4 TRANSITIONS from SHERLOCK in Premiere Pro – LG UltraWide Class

Hey guys, my name is Jordy from the YouTube channel CineCam, and this is not a usual episode. We have actually partnered up with LG Ultrawide, and together with a bunch of other creators, we are making an educational series called LG Ultrawide Class. Now we are kicking it off as the first contributor with this tutorial video on how to recreate 4 transitions from the Sherlock Holmes series in Adobe Premiere Pro. Now, there is a link in the description below to the LG Ultrawide YouTube channel, and if you subscribed to them, you will see the next tutorials coming from other creators to you very soon. The series Sherlock Holmes is famous for its amazing visual storytelling. Definitely, their transitions are often quite simple yet amazing.
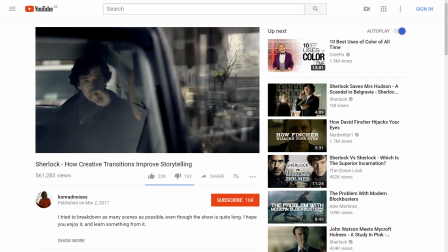(0:42)
In the first transition, we see Sherlock sitting in the car. The right side fades away, and then also the left side.
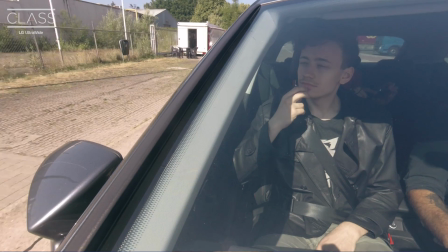(0:48)
So we've recreated that. Here we have a shot of Lorenzo cracking the next case in his car, and also a shot through the window which represents his view.
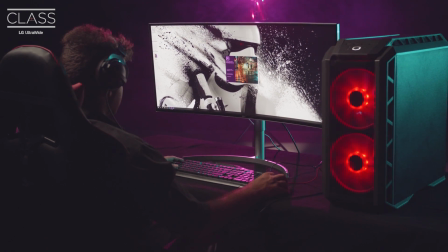(0:56)
We're going to dive into Adobe Premiere Pro, where Jannik is going to show you guys how to recreate that transition.
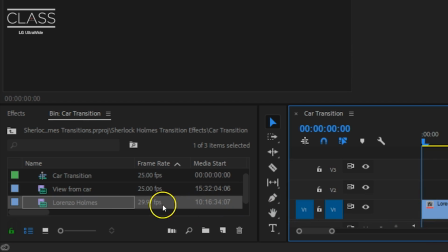(1:02)
You want to start off by placing the shot of the car on the bottom of your timeline. On the point where you'd like the transition to start, you add the second shot on top of that clip.
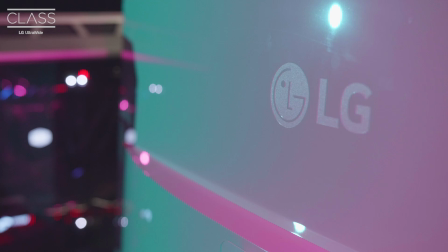(1:11)
We're going to draw a mask on this clip that goes right next to the chassis of the car.
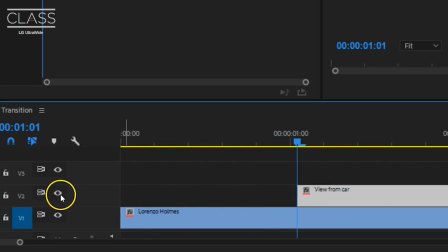(1:15)
So we want to see the layer below, and that's why I'm going to disable the output of the second layer.
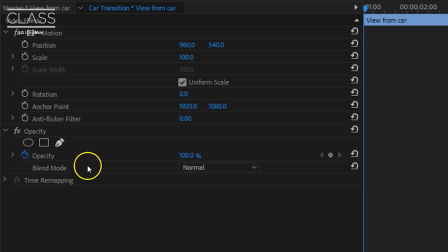(1:21)
But I keep that clip in there selected. Then you head over to your effects controls, and under the opacity, click on the pen tool.
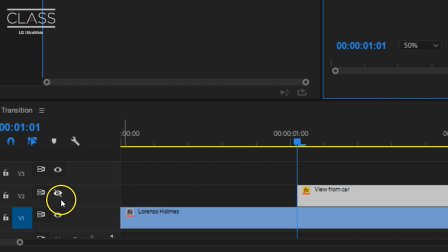(1:27)
This allows you to draw a mask around the chassis of the car. And once you're done, you can enable video track number 2 again to reveal what you've just created.
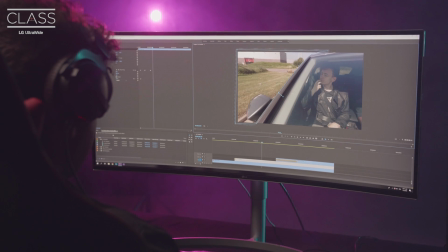(1:35)
Under the mask properties, you might want to feather it a little bit. And if your shot wasn't perfectly still, we'll have to animate the mask with the movement of the car.
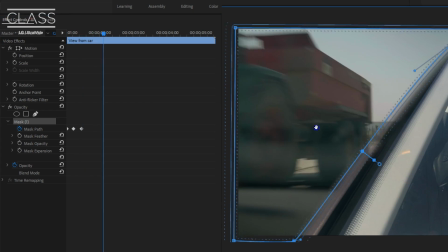(1:43)
To do that, enable the mask path animation. And now you can move forward in time and adjust your mask where needed.
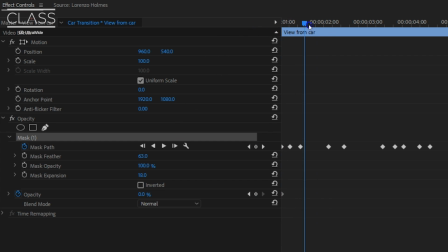(1:48)
Finally, go back to the opacity and change its value to 0 in the beginning of the clip, then go a little bit forward in time and change it back to 100.
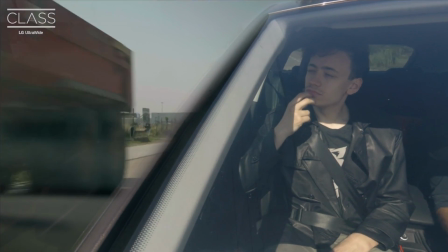(1:56)
And this already gives you the first half of the transition. The second half is super simple.
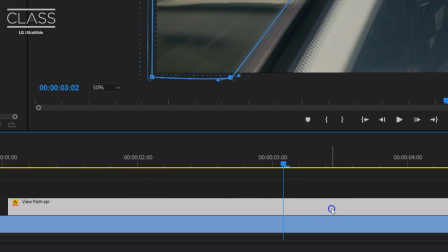(2:00)
What you want to do is select the upper clip, hold down the Alt key, and drag it to the track above to make a duplication of it.
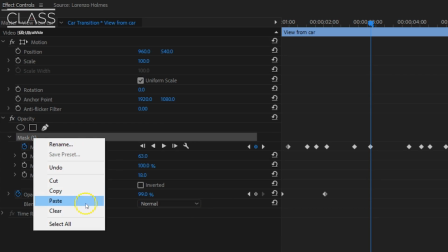(2:07)
Now, this also duplicated the effects and everything with it, so we're going to remove the mask from it and reset the opacity back to a fixed 100.
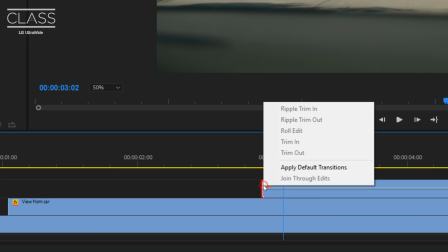(2:14)
Then just trim the clip a little bit and add a cross-dissolve transition to the beginning of the clip, and that's it.
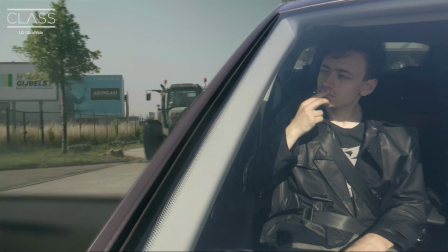Now, many of the transitions in Sherlock Holmes are created using masks, so a lot of the stuff that we've just seen will come back. The next one is where Sherlock bends over to a car window. Now, he goes from an interior shot to an outside shot, and this is created by first filming your actor bending over in the first scene.
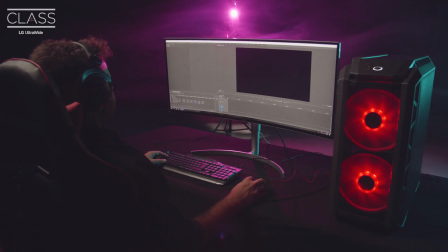(2:42)
And you can already place this shot on the first track in your timeline.
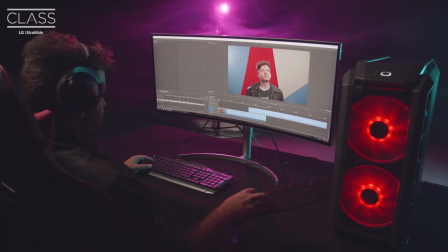(2:45)
Then have a second shot of the same movement with an actual car in the foreground, and place this in the track above.
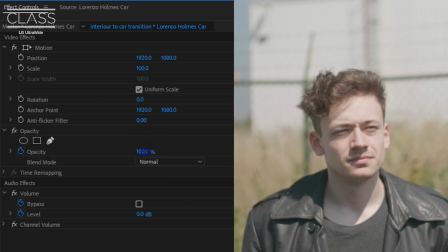(2:51)
And what you want to do now is match the position of the two clips. The easiest way to do this is by decreasing the opacity of the clip on top.
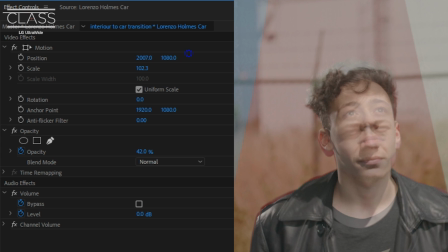(2:58)
You can now see through it, which will help you to reposition and scale it using the motion properties.
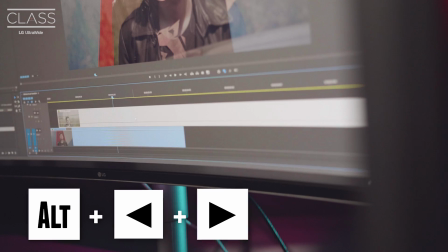(3:03)
You can also nudge the clip forward or backwards by holding down the Alt key on your keyboard and then just using the left or right arrows.
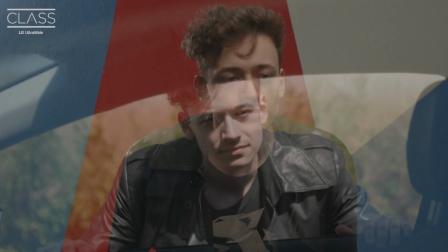(3:09)
And try to really match the two clips so that it seems like one fluent movement.
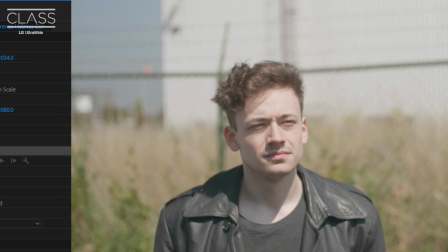(3:13)
And once that is done, set the opacity back to 100 and take the pen tool again to draw a mask around the hood of the car. Enable animation and move your mask over time.
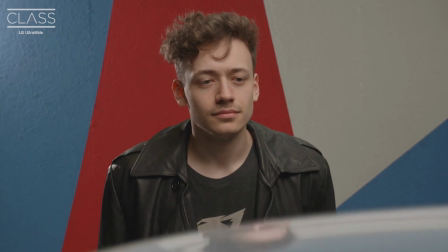(3:22)
If everything went well, the transition should already work, but we're going to fine-tune it a little bit more.
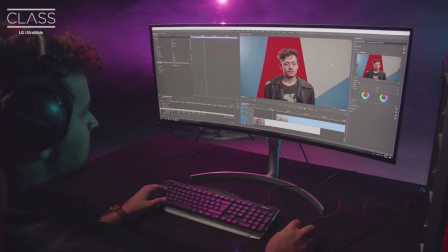(3:27)
And since it are two different scenes, you can give two different color gradings to it as well using Lumetri.
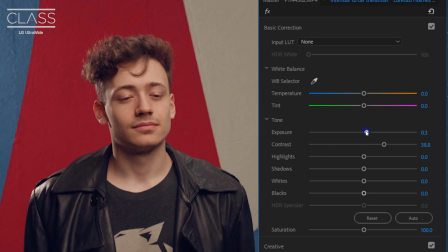(3:32)
But I'm actually going to start with the first one and copy its Lumetri effect to the second clip. They will now have the same color tone, which is good for when the hood of the car starts to reveal itself.
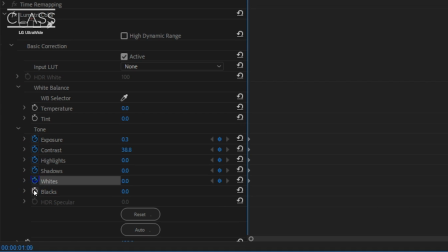(3:42)
From the Lumetri effect on the second clip, I'm going to enable the animation for all the properties that I want to change. If you're not sure which one, you can enable all of them. Then move a little bit further in time and change your Lumetri settings to the color grading that you would like to see in your second scene.
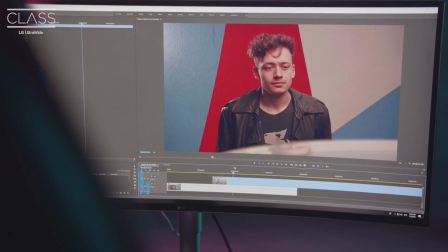(3:56)
And now the transition is much more fluent and natural.
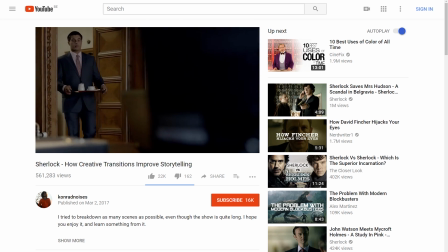(4:04)
Next up is the pass-by transition. You take a panning or a sliding shot of your subject with some kind of a foreground to have a better sense of the movements.